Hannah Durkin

Hi, my name is Hannah Durkin and I'm a postdoctoral researcher at the University of Nottingham. I'm here to talk about Nottingham Contemporary's fantastic exhibition on Haitian art, the biggest of its kind ever held in the UK. The exhibition is called Cafu, which means crossroads in Haitian voodoo, and represents the point at which the human and spirit worlds meet. Now when we talk about voodoo, we too often wrongly think of a world of superstition, black magic, and the undead. But voodoo is in fact an extremely sophisticated and dynamic religion, a complex blend of a range of beliefs, including Catholicism, many, many African religions, Islam, and probably pre-Columbian beliefs too, that emerged initially as a spiritual and psychological response to slavery in the New World. art. Now what this exhibition so wonderfully shows is the importance of voodoo and Haitian art and Haitian history.
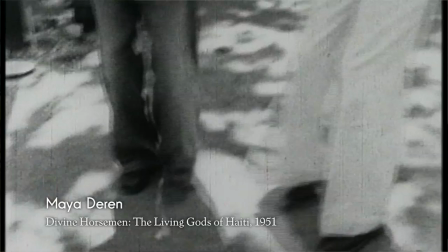1:09 Much of my work is on dance, in particular cinematic representations of black dancers, both in commercial cinema and in ethnographic films made in places such as Haiti.
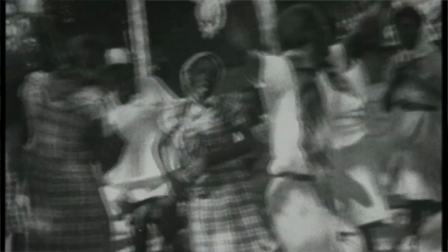1:23 Now there are 200 works to look at in this exhibition, but I want to focus on just one.
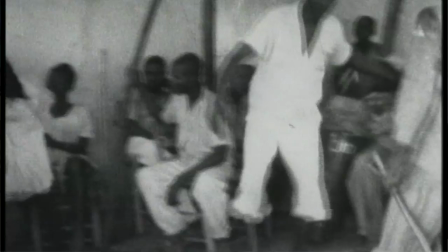1:29 Maya Derren's film, Divine Horseman, The Living. Derren was a pioneer of 16mm film.
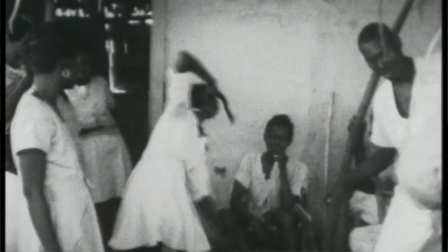1:35 She played with space and editing to create films that were alive with movement, what we might term dancing films.
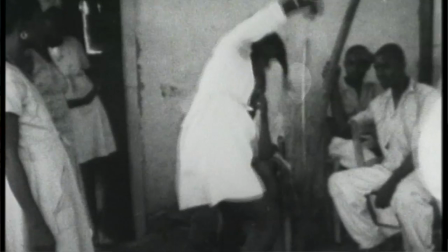1:44 Derren's dancing camera sought to convey visually heightened psychological states, and she was fascinated with rituals, which led her to Haiti to record voodoo. Deryn initially wanted to create a film comparing voodoo with Balinese rituals and New York children's games, but she quickly realised that this would be reductive and insulting to voodoo. She was also struck by the tremendous poverty in Haiti, which made her work seem insensitive and self-indulgent. So in many ways, Deryn's film project was not a success. Divine Horseman was never edited and released in Deron's lifetime
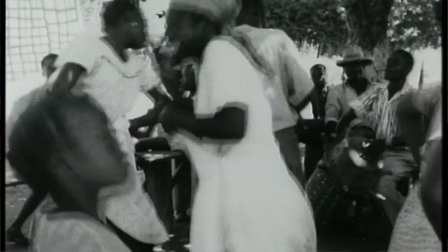2:27 Deron realised that Voodoo was just too complex to recreate on screen
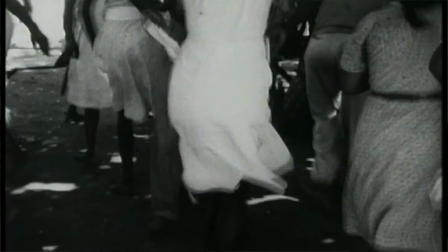2:31 In fact she was so taken with the religion that she became an initiate herself
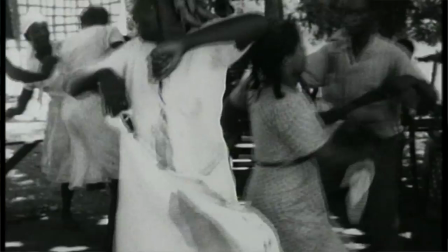2:38 But if we can't get a full picture of Voodoo from the film Deron still shows how art can make
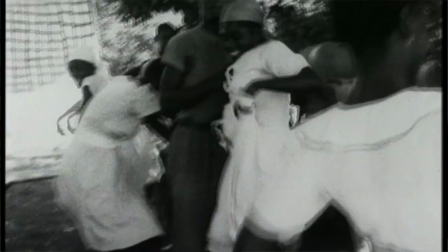2:44 possible a creative interaction with and heightened understandings of this complex religion
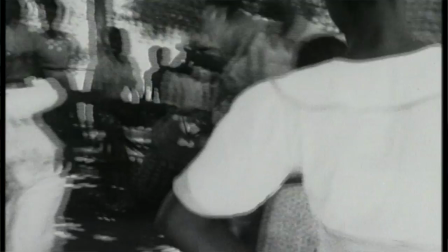2:51 divine horseman captures a world far removed from zombies and voodoo dolls
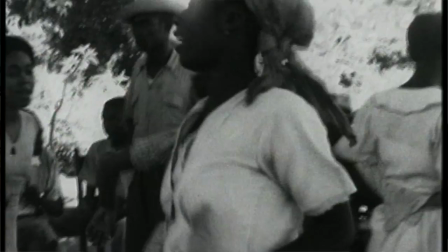2:56 it also goes against traditional methods of recording human societies which discouraged intimate contact between the researcher and the community under research as fellow anthropologist margaret mead put it rather disparagingly deron was right in there with the goat voodoo is a very physical religion Practitioners use dance to enter into trance-like states that they believe allow them to communicate with their divinities,
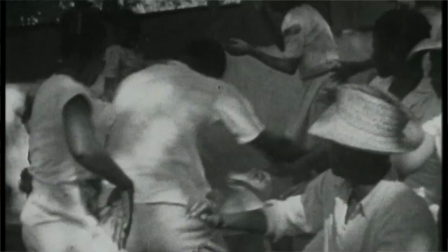3:27 and Deren uses slow motion to emphasise the ritual intensity of the dance's movements.
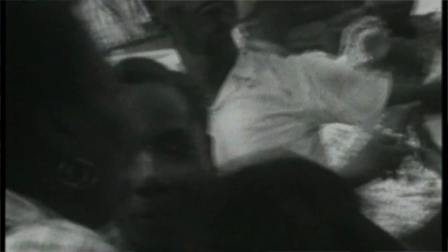3:33 Instead of standing back and recording voodooists as scientific specimens, Deren joins them in a visual dialogue.
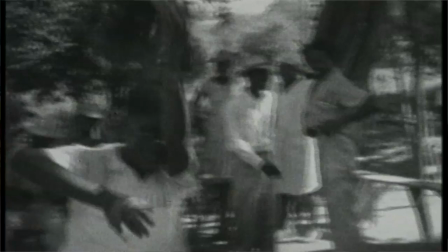3:42 This sets her work apart from many historical representations of voodoo by non-Haitians.
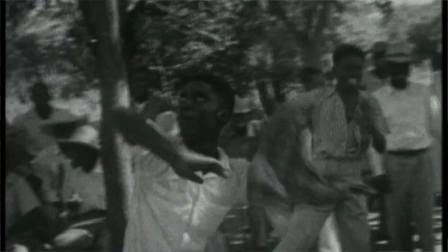3:48 There's no sense of her trying to impose a fixed or authoritative interpretation of voodoo. She's simply responding to the movements of those around her.